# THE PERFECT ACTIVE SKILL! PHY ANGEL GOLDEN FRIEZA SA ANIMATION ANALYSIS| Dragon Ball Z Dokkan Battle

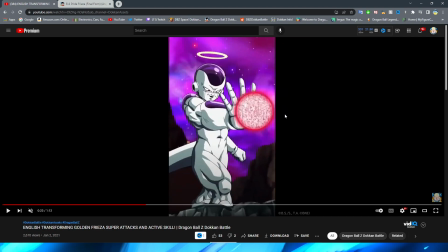circle growing in his hand i do like that it's sort of growing outward because it fits the angle that this guy has i definitely like the effects that they used for this key blast as well they have the little dots inside and they have the little lines as well very unique and obviously
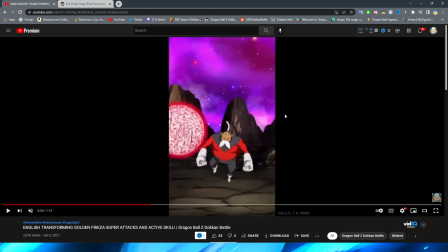you know it looks like the key blast from this scene as well all right so even though this is just a png of frieza basically firing
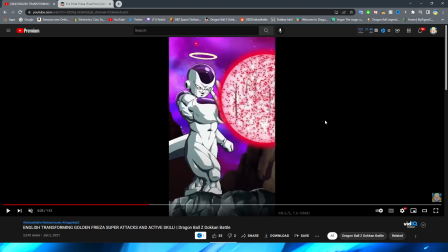this key blast i will say i do think that this looks pretty good again keep in mind this is a 2020 super attack so we're not going to judge it as harshly as we normally would but i think for just a standard png standing there and granted i don't really know what else i
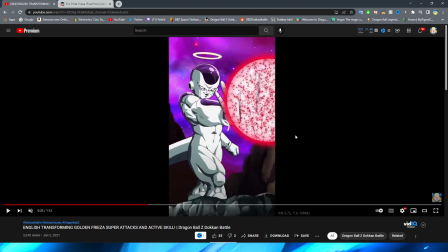would want them to do in this particular scene right like i think that what happens here gets the job done right like frieza doesn't really have
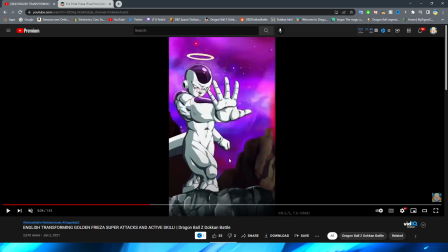any hair to flow in the wind or anything like that like little details like maybe he could take a step forward but honestly i think it looks fine for what it's trying to
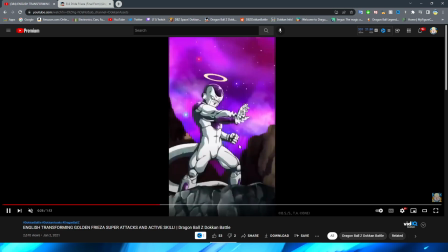show so this part is pretty interesting where we have just the sprite um caught in the key blast here again
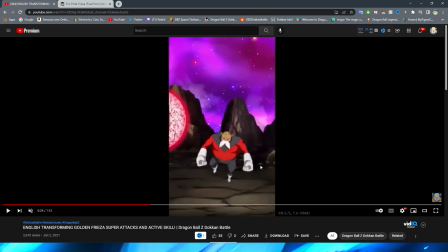i think that the key blast actual like look um here it's just kind of okay it's kind of funny that it just sort of goes over to the enemy and then it's
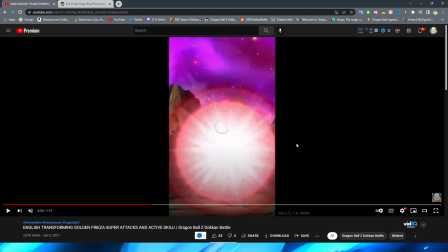just like and then it's there but i do like the explosion effect because obviously that makes it feel a little bit more like natural like it's small and then of course it explodes right on the enemy and then it kind of traps them in there and they put
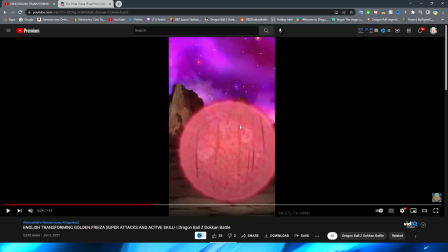those effects that they had um on the ball again on here which is pretty cool it's nice you can see the sprite as well it just kind of gives a little bit more like three-dimensional depth so i will say this
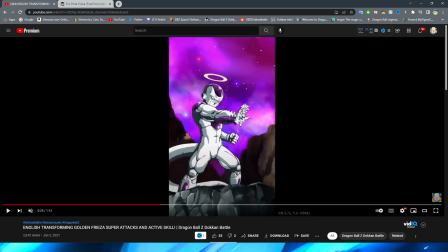is such a cool effect right here what they did with freeze's hand right here oh i really really like the look of this i don't often see something like this in an essay this almost kind of reminds
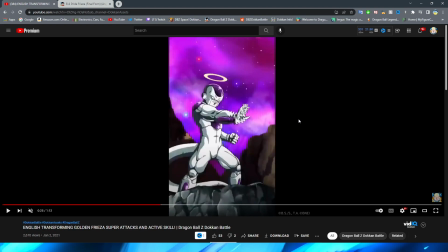me of like in a couple of modern essays we've taken a look at um they've done like a little bit of like blur effect but that's more so to give it like a little bit more depth in like a three-dimensional sense this is just like frieza holding the character in place and
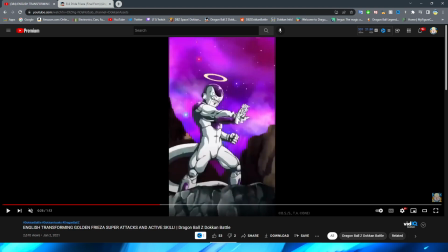they're putting a really cool effect on it i love the way that they did the blur with this and literally like keep in mind this is just pngs moving on the screen so it's crazy that they got it to look that good now i will say it is a little bit unfortunate because they don't really animate frieza's hand opening here it is just a fade right
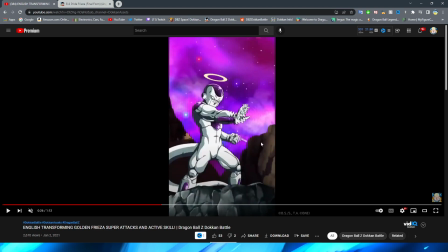you can see his fist is closed and then they have the open finger right like kind of just fade in a little bit and then it goes into the full finger here which is kind of unfortunate but it is
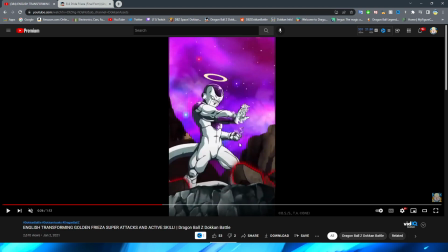what it is i suppose we also have another fade up to frieza lifting the finger i'm glad that they include it even though it is the fade because obviously you know it makes a little bit more sense for the rocks to be rising this way but it is cool that they do bother
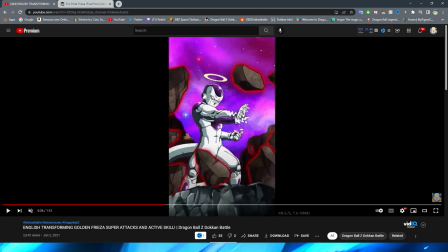to animate the finger actually being in little ripple because i feel like that's something the animators could have forgot but obviously because it's technically behind that like weird like heat wave sort of looking thing right um his finger would be distorted so it is cool that they um remembered that as well oh
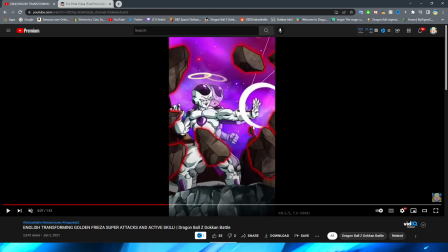i did not know freezer knew the multi-form technique oh my gosh so this is what i'm talking about where i'm not really the big fan of when they do like quick fades like this i wish there was a little bit more animation of frieza like moving back for sure rather than just
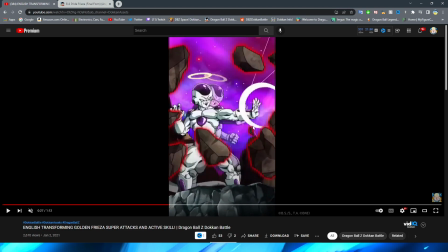having him go from one stance to another like this um this little light like blast i guess is okay as well obviously it's supposed to simulate like the sort of this effect right what i'm not sure what to exactly call this effect but this effect sort of transferring into like finally throwing the